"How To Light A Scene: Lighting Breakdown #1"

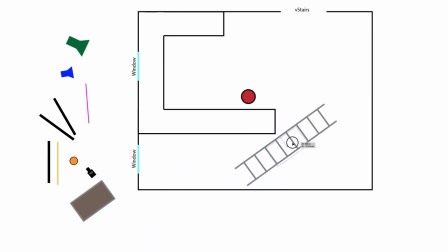135s
knew we wanted a parallax and so we set up the dolly and the track and the camera over here we knew we were going to go this direction and kind of do this parallax move with the actor he was a
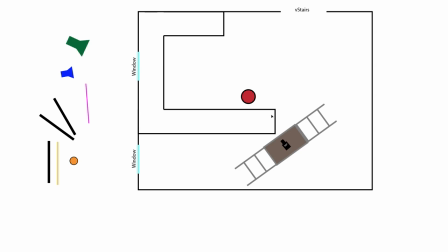151s
timekeeper he fixed watches and so we knew that so we set that up and we knew we wanted a backlight here kind of looking like it's maybe morning or you know dawn or dusk and so we got this
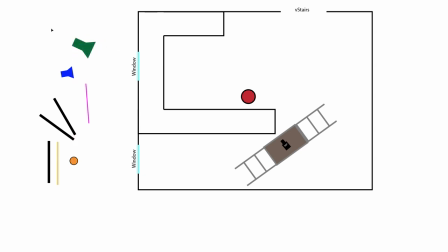169s
big area this m18 and we actually did shine it quite a bit aways from the window we set it up outside with junior stand and when we came back it was a little too harsh we didn't want a shaft of light we just wanted
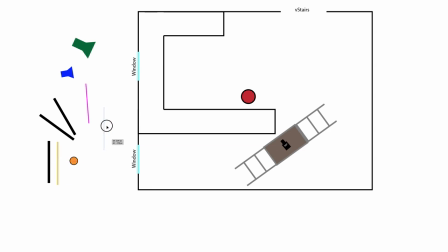187s
some light going in so we grabbed this silk and we threw it right up in front and it ended up being very very soft and then we actually turned down the blind here and it actually
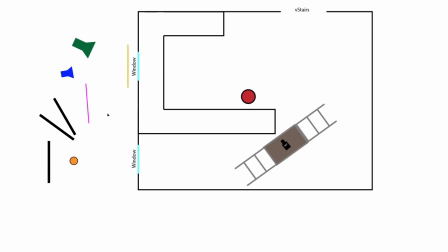202s
ended up being even softer and it actually looked very nice we like the way it turned out now we had these big stairs coming through sorry about this little typo there didn't even notice that we like
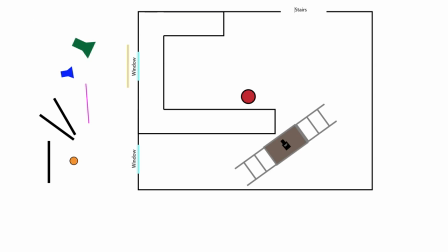220s
I said we knew these stairs were going to be a problem and so with these lights coming through and also with this airy this m18 coming through this is a 10k there's a lot of bounce and so we want to control that light so we grabbed a lot
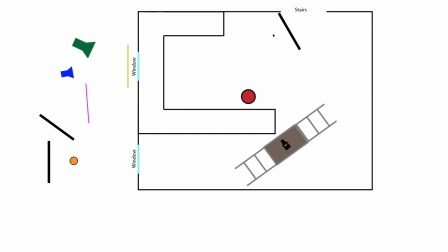238s
of these flags and we started just flagging everything off because we also didn't want this background to be evenly exposed with his face we wanted it to be
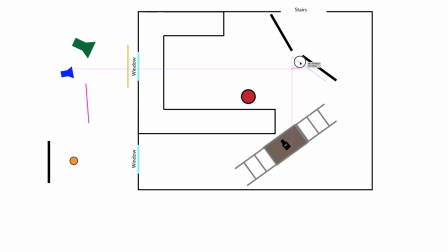254s
a couple stops under his face and so it ended up doing that once we threw these flags up and so the other thing is is this window right here was causing
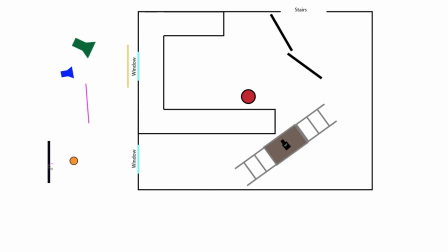268s
too much light too and this one was a little darker so because it was in a deeper window well but we did flag this off as well now we threw a lamp up here this lamp was about 2900 K give or take and
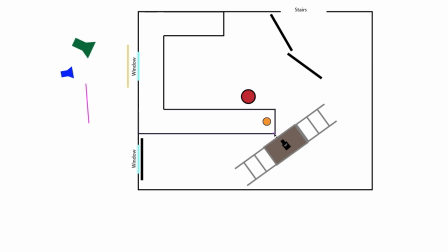287s
we wanted this to be a motivated light this lamp was teeny it was literally like a 10 like a 20 watt 20 watts just a
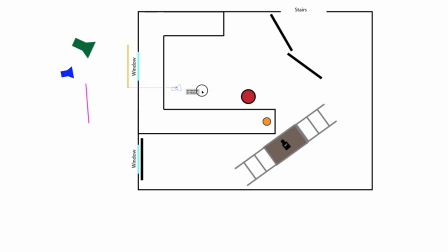301s
just a very very non-powerful bulb so we brought in a 1k a Moll Richards 1k and we bounced it and off of some beadboard
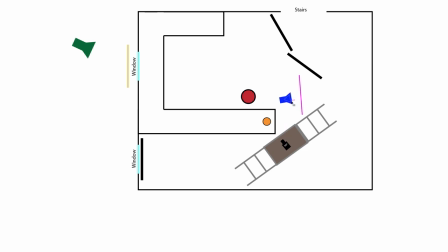316s
and bounce this back off and then this this this 1k light here we actually had to gel it to with the CTO and so this was daylight and so this was the shot it was it was pretty easy we the
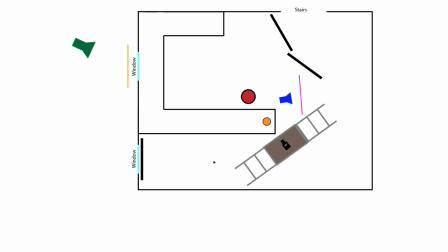334s
only thing we added more after this was some haze and we
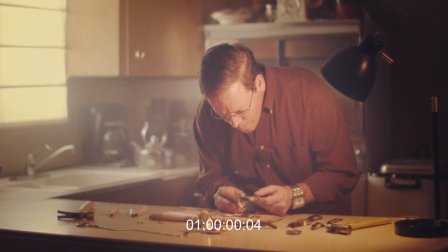339s
hazed it up the area quite a bit did this shot and then for the other two shots we didn't change any of the lighting the only thing we did
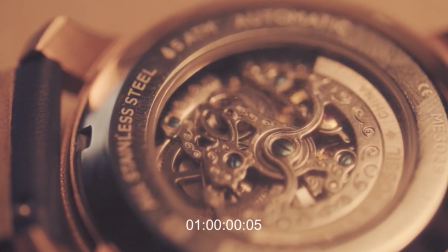347s
was increased the power of the 1k right here and ended up churning
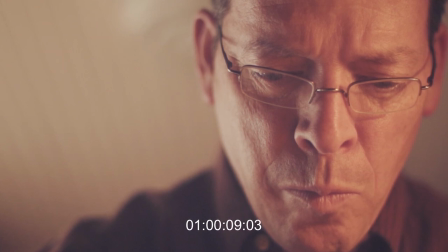355s
out pretty good and I liked the way it looked nice and soft and kind of a cool look so hopefully that helps thanks